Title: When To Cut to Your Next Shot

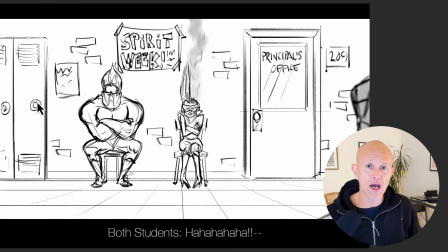(16:24)
And it's a 2-frame cycle, and I would turn it down by a percentage or 3% or 5% on each part of it. So by the time I get to my next cut, it's gone and we don't think about it anymore.
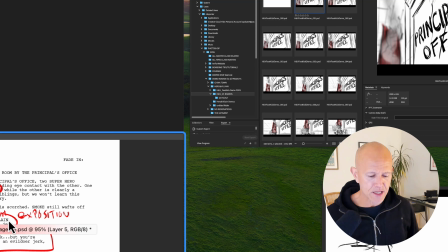(16:34)
So now that I have her say, "You're such a jerk," and he goes, "You're the jerk," I wanted to cut out of this wide shot because he has a line coming up here, and that line is,
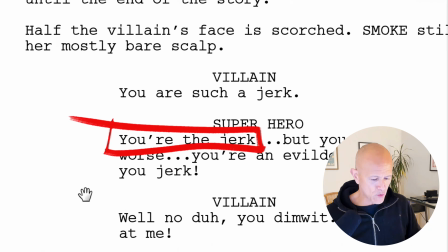(16:43)
"You're the jerk," which I just did. But the other part I really want to highlight is that, "But you're worse.
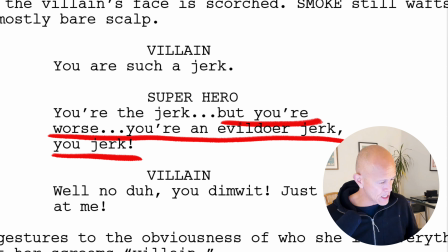(16:50)
You're an evil doer jerk." And that line, "but you're worse," is important. And I want to see his face clearly on this line for him to deliver this, that not only is she a jerk, but she's a specific type of jerk.
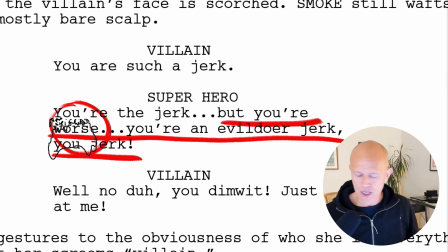(17:04)
She's an evil doer jerk. And that line I couldn't tell in my shot because I wanted to get in tighter on his face.
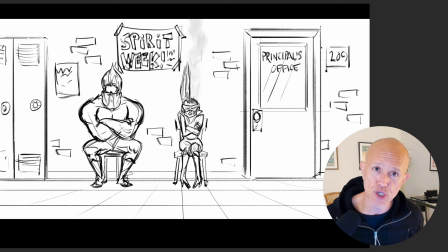(17:12)
So in order to make that happen, I needed to cut to a new shot. And by cutting to that new shot, it will be purposeful. It will have meaning because I'm going to be zeroing in on his face to highlight this thought about his sister. And so what did I do to motivate that cut? I have him turn his head away and he sniffs sort of like dismissively.
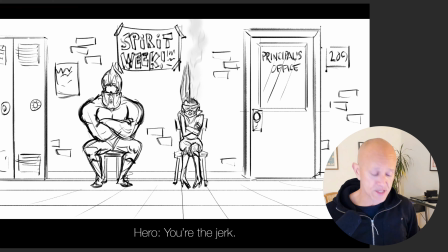(17:30)
And he says, just for context, he says, "You're the jerk."
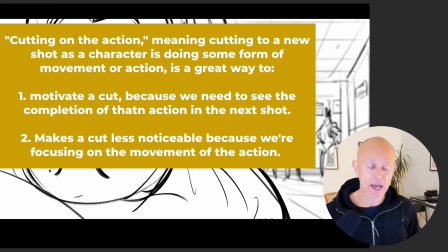(17:33)
And on the action, I cut to a close-up of his face, turning away from his sister. Oftentimes when we're having conflict with people, we turn our heads away. So when I'm boarding these things, I'm actually thinking about the acting and how I would behave or how you'd behave.
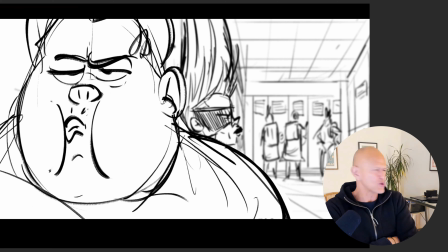(17:49)
You don't want to look people in the eye. You turn away from them. You scowl.
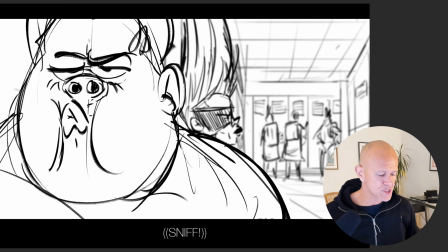(17:51)
And I thought by having him turn into camera dramatically on the cut of the snort, then I can still keep his sister in the background, which I do right here.
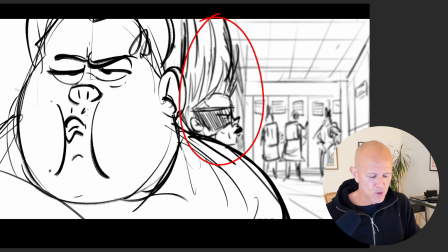(17:59)
She's in the background. We see her in silhouette. And we have more students in the background, again, keeping that high school feeling alive.
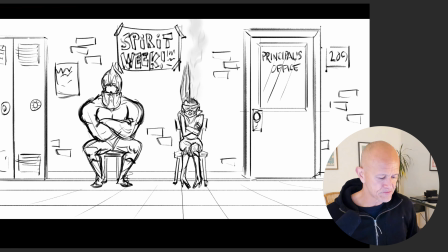(18:05)
And then he can deliver the line, which is, and I'll go back here again, "Except you're worse.
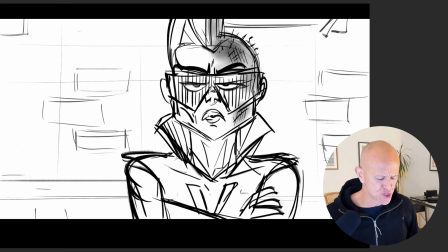(18:12)
You're an evildoer jerk." So I'm going to stop right here. "You're an evildoer jerk."
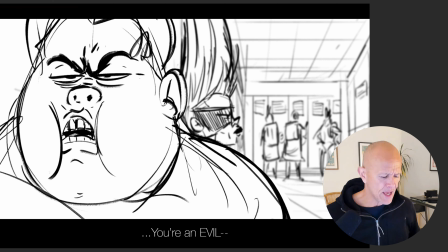(18:18)
He turns around to her, and I need to see her reaction.
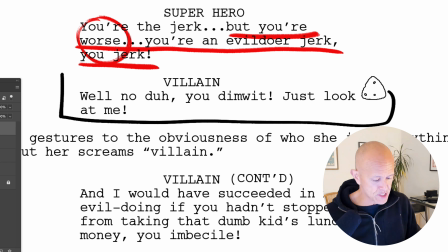(18:23)
And I know she has a line. So her line is, "Well, no, duh, you dimwit, just look at me." So I know she has a line coming up.
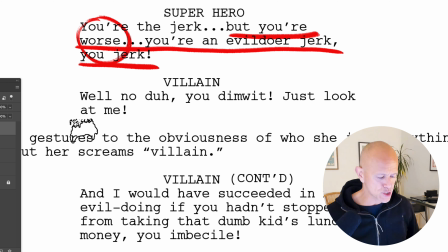(18:29)
And the question is, can I tell that story point in this shot right here?
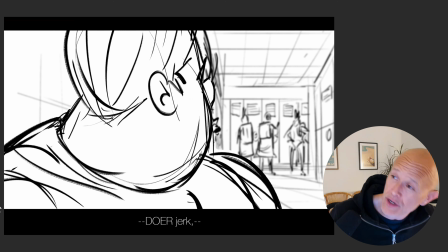(18:34)
And the answer is no, I can't really tell it. I mean, I could have her lean forward and say that line, but I also wanted to see her expression more clearly,
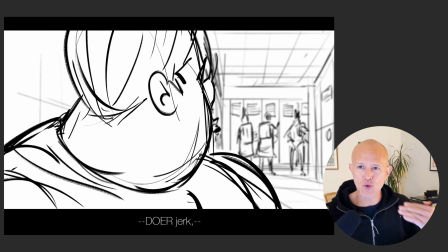(18:42)
and I had some acting ideas that I wanted to try, and I thought by cutting to a flat shot of her,
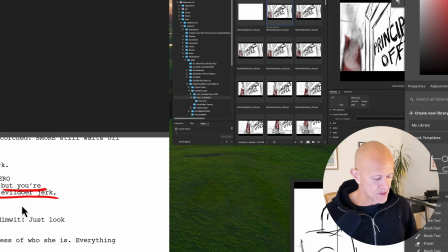(18:48)
it would allow him to continue that last line. We have one more line here from him, which is, he says, "You're an evildoer jerk, you jerk."
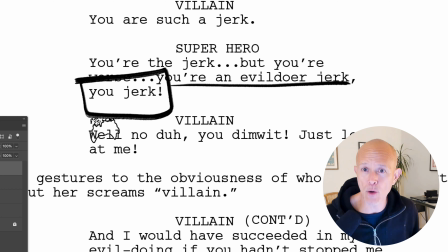(18:55)
So that line I haven't done yet, and I wanted to have him whisper it in her ear. I can imagine siblings, they get each other's faces and they have no problem like yelling at them. And so I thought that would be a fun way to introduce that idea.
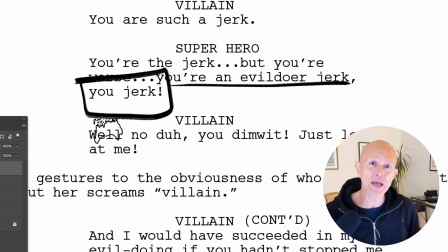(19:08)
And it would add more conflict to the story, and that would make her then push back at him to escalate the conflict.
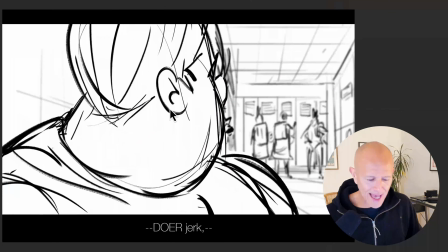(19:15)
So I know I couldn't tell it in this shot. So I had to cut to a new shot, which is this flat shot of her looking pissed off.
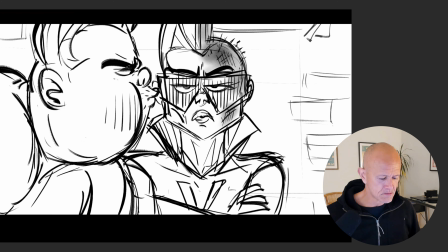(19:22)
And then he can come in, "You jerk." And so by doing it in this cut, I can have a little bit of a joke here where he turns, he says, "You're an evildoer jerk."
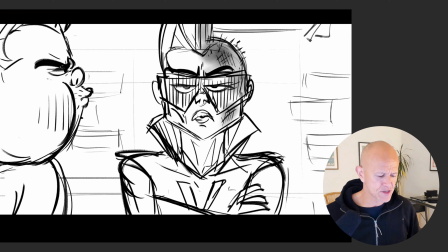(19:34)
And we have a pause and he comes in to finish the line, "You jerk."
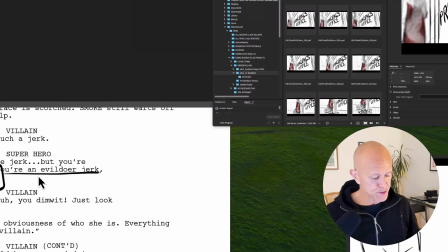(19:38)
And then she has a line which is, "Well, no, duh, you dimwit, just look at me."
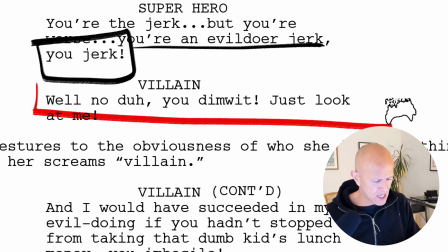(19:43)
So can I tell part of this line or the entire part of that line in my current shot?
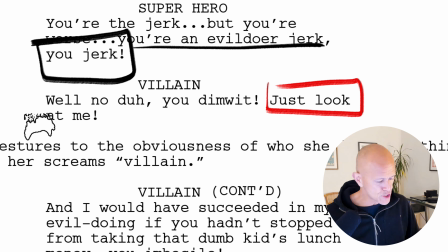(19:49)
Well, I know I can start it, but I also know that this particular line, just look at me, is something where she's going to gesture to herself.
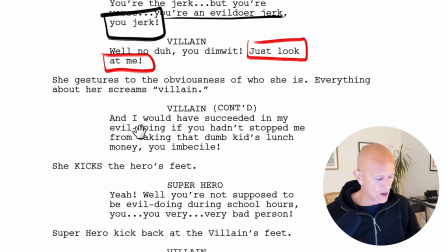(19:57)
And this is that chess move I was talking about where I'm looking down here at the pages.
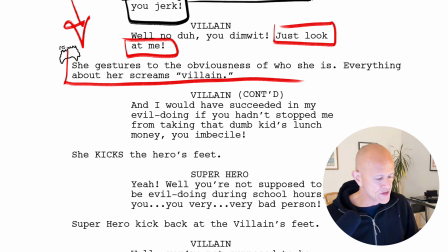(20:02)
I know that there's a part where she gestures to the obviousness of her, who she is. Everything about her screams villain.
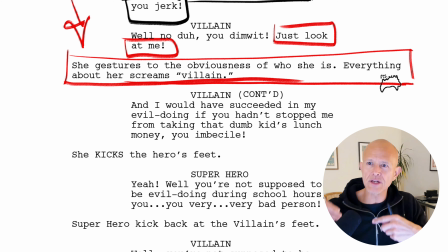(20:08)
So I'm thinking in my head, oh, like a villain belt buckle and villain is on her gloves and she does bad things. And I want to highlight these visual things, which means it's a physical moment for our character.
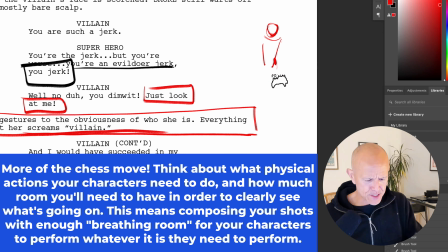(20:18)
I need to get her wide enough in a shot where she can be like this and say like, no, duh, like here I am, look at me. And so we have to see the entirety of this character to be able to have her gesture to her whole body, like, look at me.